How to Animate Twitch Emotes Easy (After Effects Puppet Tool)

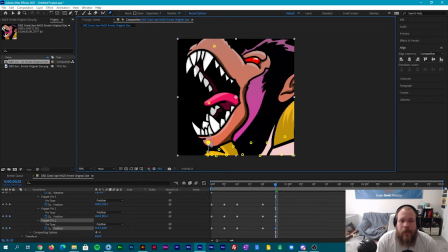497s
Not as far up, though. And as we do this, slowly just overextend it.
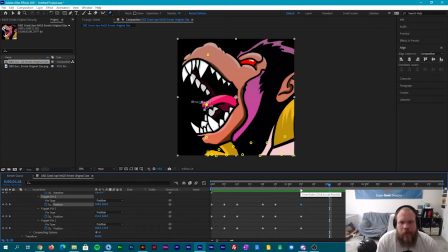Now say we realize that, you know, hey, this is a little bit too much. Like I think this is,
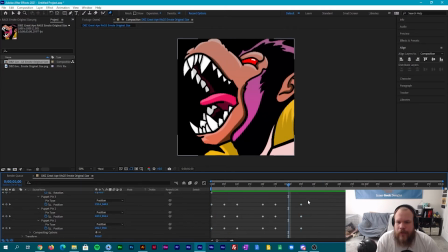531s
we'll actually bring these over here. So say this is too long. We can also just bring these back over.
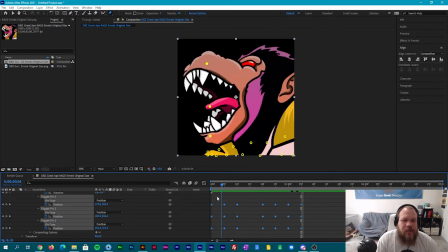545s
Okay. Now let's say we want to start this, but we want to start this, you know, maybe 10 seconds later. Why would we want to start it 10 seconds later? Well, we're going to actually bring this into frame now.
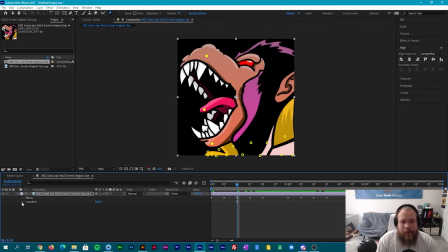561s
So now that we're done with the puppet, we're all done with the puppet, we're going to go to position. So position, we want this to start here. So I'm gonna just tell it, start here. By clicking this watch, you automatically say that I want to animate this specific part of this image.
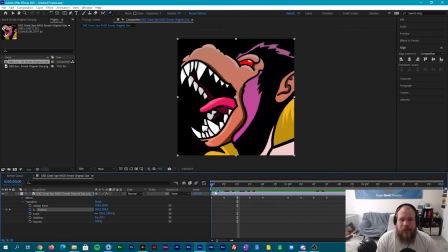581s
So in 10 seconds, it'll be here. Now we go back to zero. We have to look at that. Zero, we want this to come in from the side. Why? We want it to come in this way because this is the back of the image.
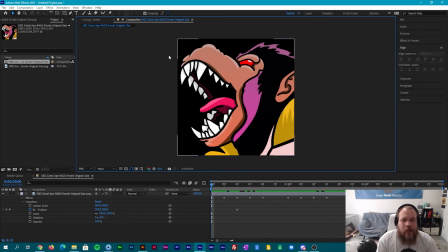596s
So it will naturally be coming in this way. We could actually come this at an angle. That might look dope.
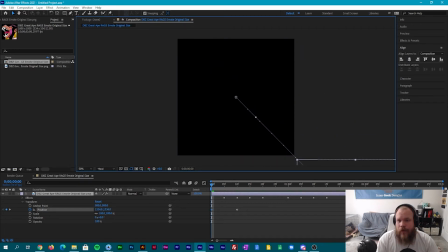602s
Let's try that. So we just drag our model. And as you can see, it created a stretch for us.
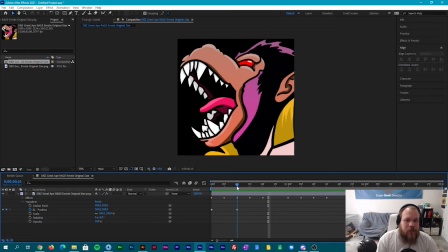610s
Let's see how that looks. Looks good. I think it's too static though, so we're gonna highlight these. We're gonna say keyframe asset, easy ease. Sometimes easy ease is just enough.
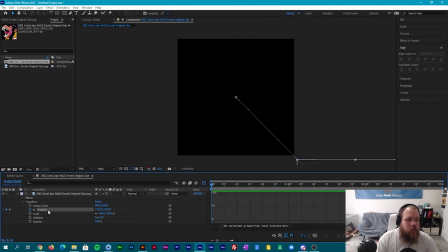623s
That looks pretty good. Now what if we want more? Well, we can go further. We can now click our graphic editor. We can click position. This gives you a graphic representation of the time and how it is bending it for this animation.
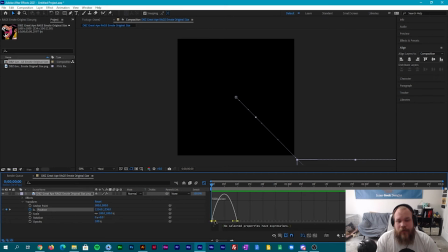641s
So we're gonna click this anchor point. We wanna take this, we wanna pull it. Now what's happened is it's made this duration in this same time change. So it's gonna go real slow, but at the end it's gonna pick up real quick and drop off. Let's show you how that looks.
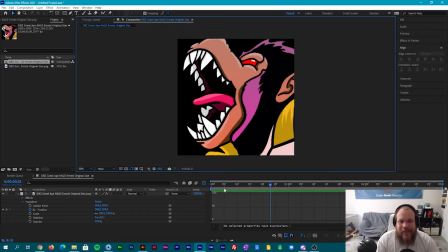660s
It's almost instantaneous. It's very zippy. Now,
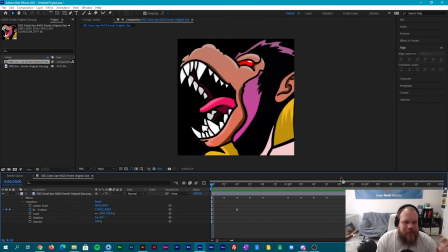677s
what if you also want this to turn red to show that it's really angry? You can also do that pretty easy too. Not gonna even lie. So since we have all this animation done, let's grab our square tool.
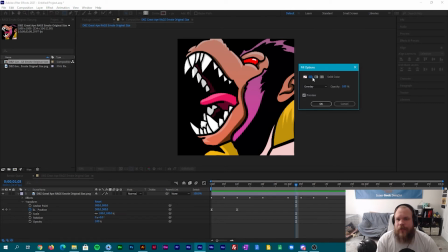691s
Our fill, we don't want it to be a gradient. That was for another one. We'll make our fill solid.
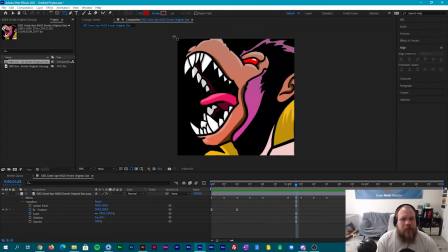698s
We already have red selected. Make a shape.
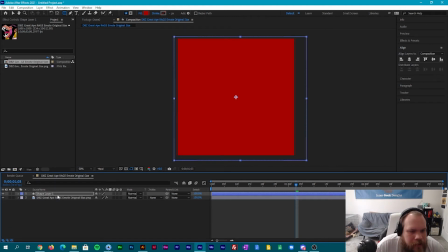704s
Now, we're going to want to take this and drag it down here. We want it to be an alpha mat of this. So now this takes this whole shape.
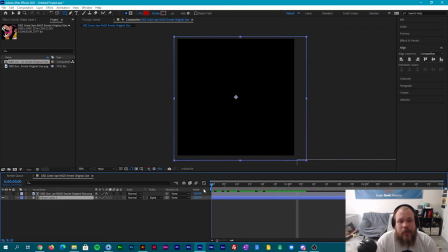718s
As you can see, it also takes the animation of it as well. We're going to want to show
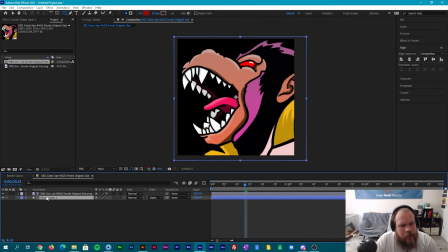728s
our ape again. But we're also going to want to...
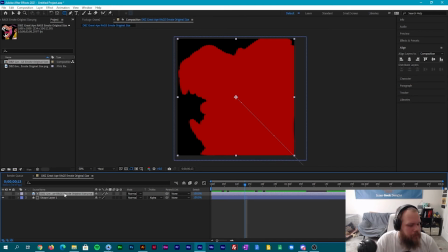734s
we're going to hide this again. We're going to copy this. Make a copy of it. Drag it down here and show this one.
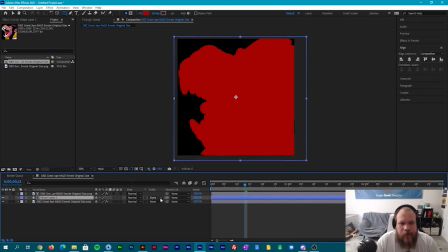742s
Now this one, we just need to go in here and go into our selection.
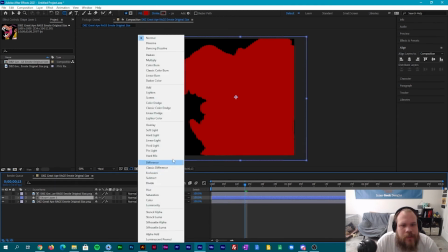749s
Or our layer styles. We want this to be... would overlay work?
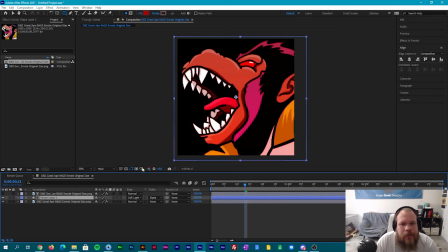753s
Overlay's a little too harsh. Soft light might work.
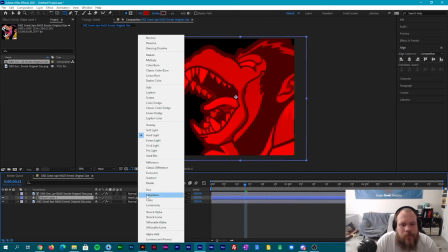759s
You kind of just want to play around with these, figure out which one works best for you. What does saturation look like?
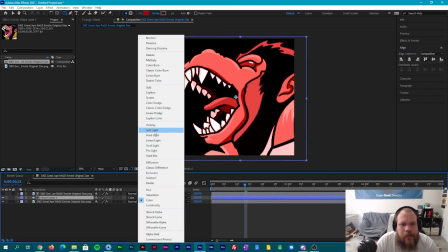764s
Nah, that ain't do it, chief. I think a soft light, but we're going to bring the opacity down on this.
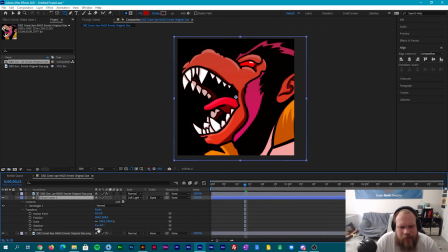770s
So what we're going to do, we're going to find what opacity we first like. So under our transform tool, there's opacity right here. Solid option. Let's go to 50. Let's see what that looks like.
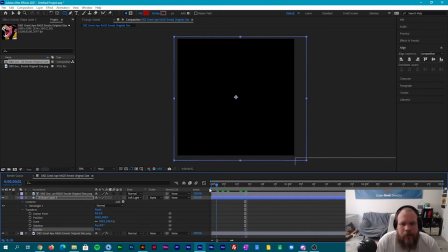783s
Off on 50 works. Okay. So 10 seconds in, it shows up.
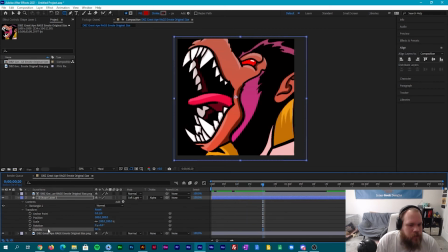792s
First big yell, we want this to be 50%. And at here, we want this to become 0.
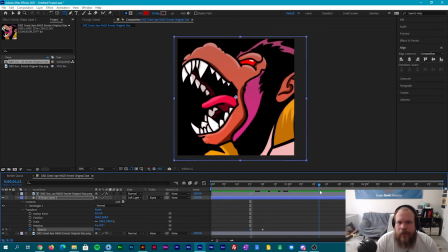812s
And once this is done yelling, we want it to cool off. You click this little point right here, this will add a keyframe for you. And then we just want to take the same amount of time, this goes down to 0.
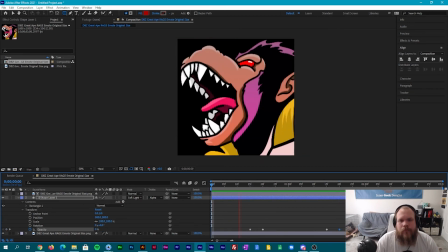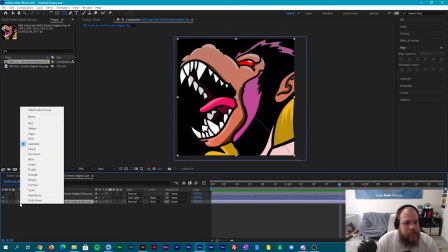833s
Now, we want this to dip out at the same also. There's a few ways you can do this.
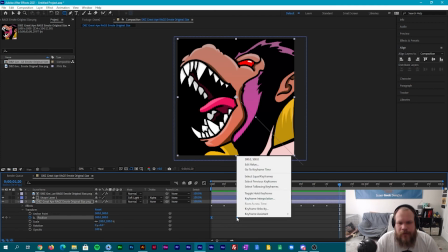840s
We'll take this, we'll copy these keyframes. So just select them, edit, copy.
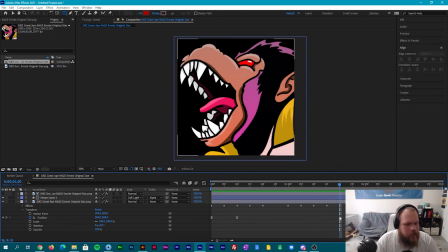848s
Or control C and then paste them at what mark you want. I want them at 120. Make sure that your animation you want to work is selected.
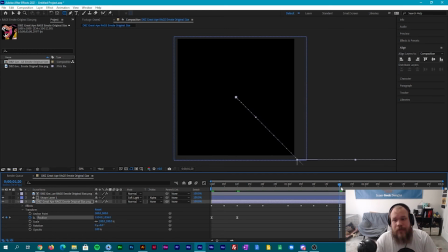865s
Now right now it is still doing, it's the same exact frames. They're gonna do the same path. So we're gonna right click while both frames are selected.
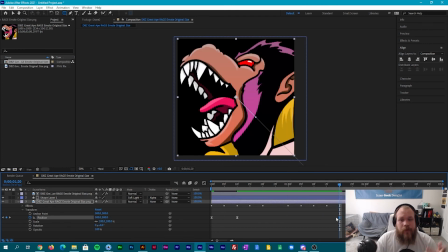875s
And we're gonna do time reverse keyframes. This is going to flip them. So now, it disappears. And now we'll just shorten this down to 2 seconds so we can loop it while we talk this out. So, this is a real easy way
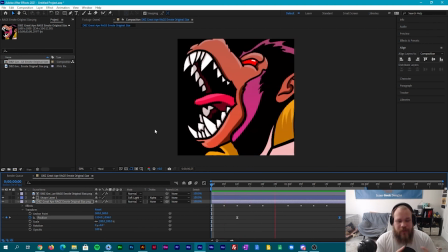896s
to make quick animations for Twitch emotes. The thing about Twitch emotes, they're really tiny, they're really quick, and you just need to get almost a quick nod to what the emote originally was. So this is Rage, so we just made it yell and made it turn red.
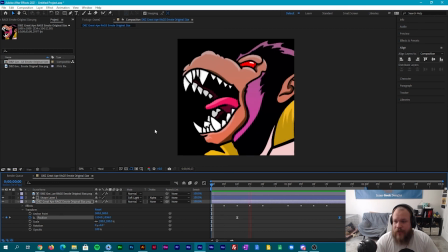915s
It's pretty easy, pretty quick. You could make this go all the way to 3 seconds, which would give you a little bit more breathing room.
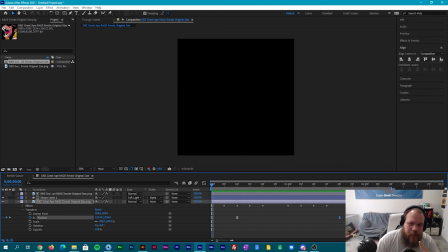922s
But I don't think it's 100% necessary. Like, let's get this out to 10 seconds, and you'll see what it looks like with a little bit more breathing room, so it's not looping as quick. So, it adds a little bit more breathing room, gives a little bit more time for the emote to exit before it comes back in.
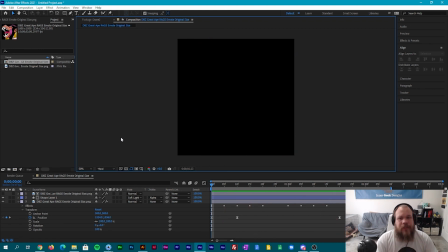941s
But that's pretty much it. This is a pretty easy tool to use. I think everyone can learn this tool, pick it up, and this is at least a starter way to learn how to do emote animations.
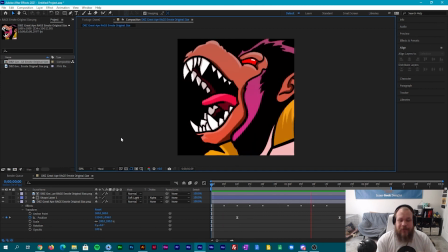952s
There are more in-depth ways of using After Effects, especially if you have the Photoshop files and you have different layers broken out, and I'll make a video discussing that as well.
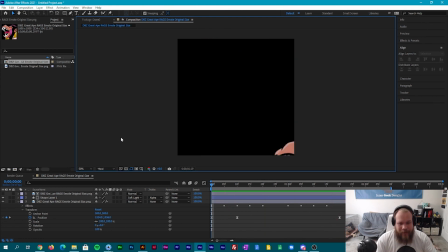961s
But this is just an intro way to do quick emotes, animate them, and get some practice in for you guys.
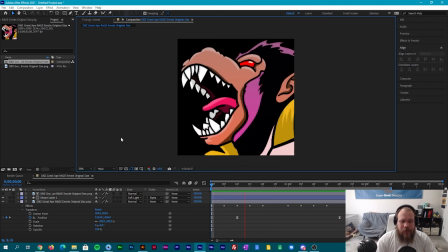968s
But I hope this one helped you. I hope you guys learned something. If you get any comments, questions, concerns, death threats, just leave them down in the comments down below. And I'll see you guys next one. Bye.